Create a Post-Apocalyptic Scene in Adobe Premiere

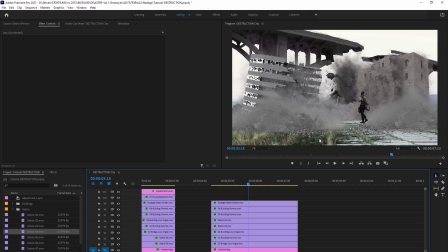All right, so let's get into finishing up the edits on this foreground area, covering up this grass. All right, awesome. Let's come back into our project bin and go into our effects folder here, right?
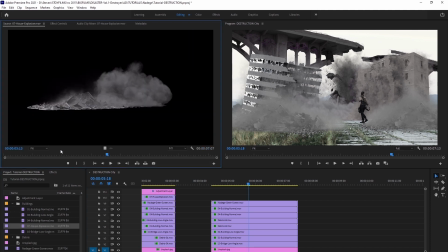And look for this building here, the house explosion, right? And as we scrub through it, what we want to do is get to the end of this here, right? And we see at the end, at the climax of this particular effects, the debris and the smoke looks great here. And this is the kind of stuff we want to use here. So we're going to take this and just drag and drop it right on top of all our files here.
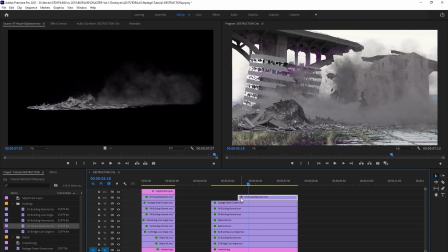We're going to trim it down. We want the end part of it, right? We don't want the part that's animated. We want the end part of it, and that is looking really good there. So we're going to now add some tint to it. And what we're going to do is go into our effects control here and go into our tint setting and drag and drop it right on top of our file.
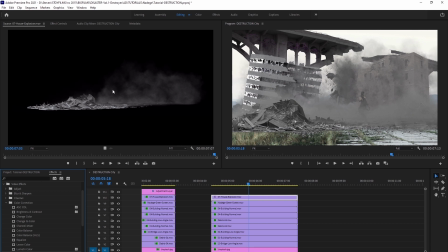And as you can see, even at 100% black and white, it's already looking great, right?
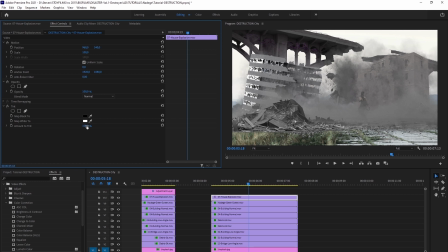And so let's just adjust the tint value just a bit, you know, like say about 90%, that's looking great. So as for this one, what we want to do is scale it up nice and big here, right? It's in the foreground, so it gets to mask out a lot of the connections that are in the background. So we just sort of adjust it.
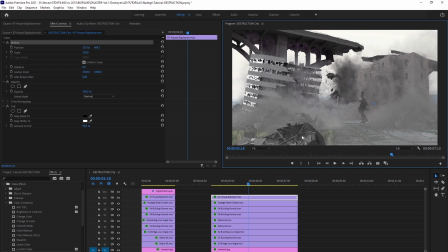So that's the great thing about this particular VFX shot right here, is that we're hiding some of the little illusions that are happening there in the background. So just place it right here, looking really good. So right here we have way too much smoke over our Shiro, right?
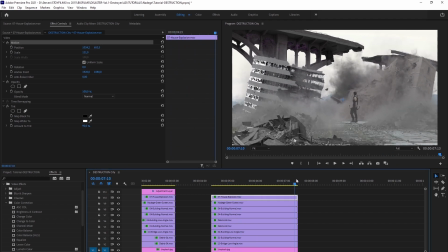There's a lot of smoke going around. She's sort of being hidden in the smoke. So what we want to do is come to the end of this clip, right? We want to use the very end of it. It's looking good, a little bit less smoke there, and we want to add a frame hole.
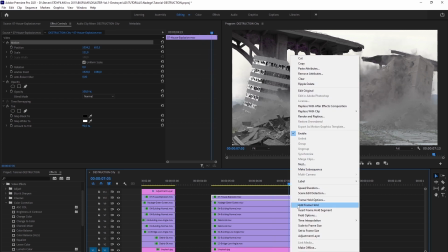So right here is about good. Oh, right click, add frame hole. And when we press that, you see that it creates it.
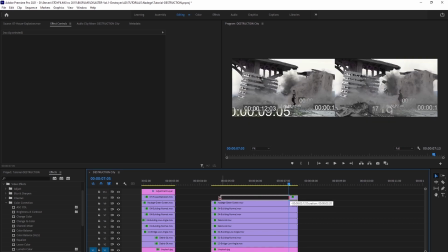We're gonna delete the front part of it and then stretch it all the way out, right? It turns it into like a PNG file right here, and that's looking really good.
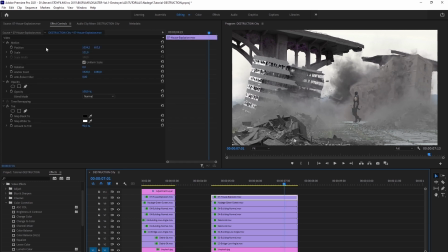What's great here, we have a frozen image of our VFX shot here that we can adjust and everything. And as you can see, we have some smoke around our Shiro that kind of makes her more integrated into the scene realistically. But what we don't want to have is too much smoke. This is why we kept the end of the shot.
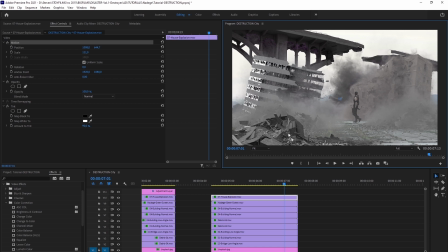As for the foreground element, we want to add an extra detail that will make it more realistic. What we want to add is a little bit of blur, right? So because whenever you place something in front of your camera, it's a little bit more blurry.
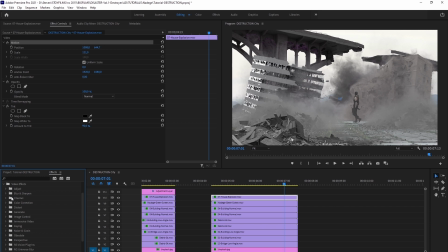It's out of focus compared to what's coming behind it. We want to go back to our effects tab, look for our blur folder and search for the Gaussian blur. And we can drag and drop the Gaussian blur right onto our debris file. Let's crank it up a bit, but not too much.
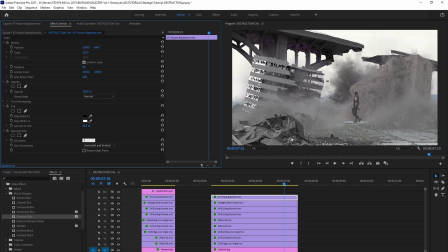I think that 5% should be enough, or maybe 10%. Yeah, okay, that looks really good right now. So let's keep it at 10%. Now we have this narrow depth of field that looks more realistic. So we can slide this down here a little bit more.
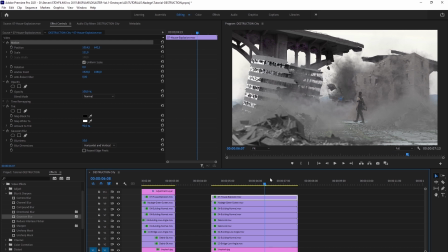Now we're almost done with the scene here, right? So as we scroll through the scene, it's coming together really great. To make this scene pop more, let's add more debris on the ground over here. So let's adjust the debris over here. Let's scale it up a bit, and yeah.
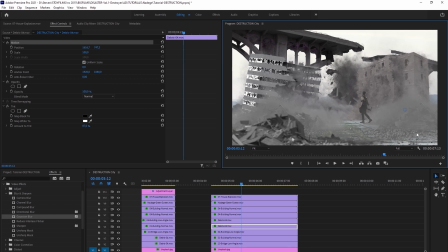So keep in mind, by adding all the little debris on the ground in the foreground, this is what sells the effect, right? It makes it look more realistic. If we were to blind these layers and not have the foreground, not have the debris on the ground, it kind of looks fake, right?
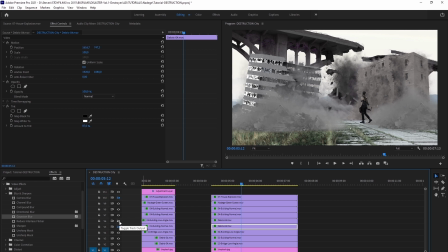So your eyes are trained to see real things. Especially now that we see all these Hollywood blockbuster movies that look super realistic thanks to the CGI, huh? So our eyes are now able to see what's looking fake, what's looking real.
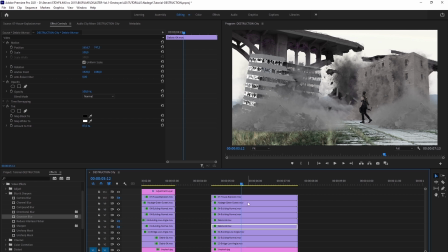Now, usually what Hollywood movies do is add elements, like small elements and details in places your eyes don't tend to look at first. So if we were to remove everything, right, you can see how it's looking a little bit fake, like something's missing.
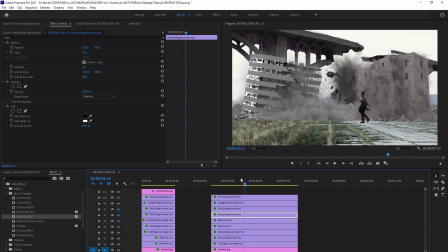Now, if you want it, you can still use a shot like this for your short film, and your friends will be like, wow, that's pretty cool.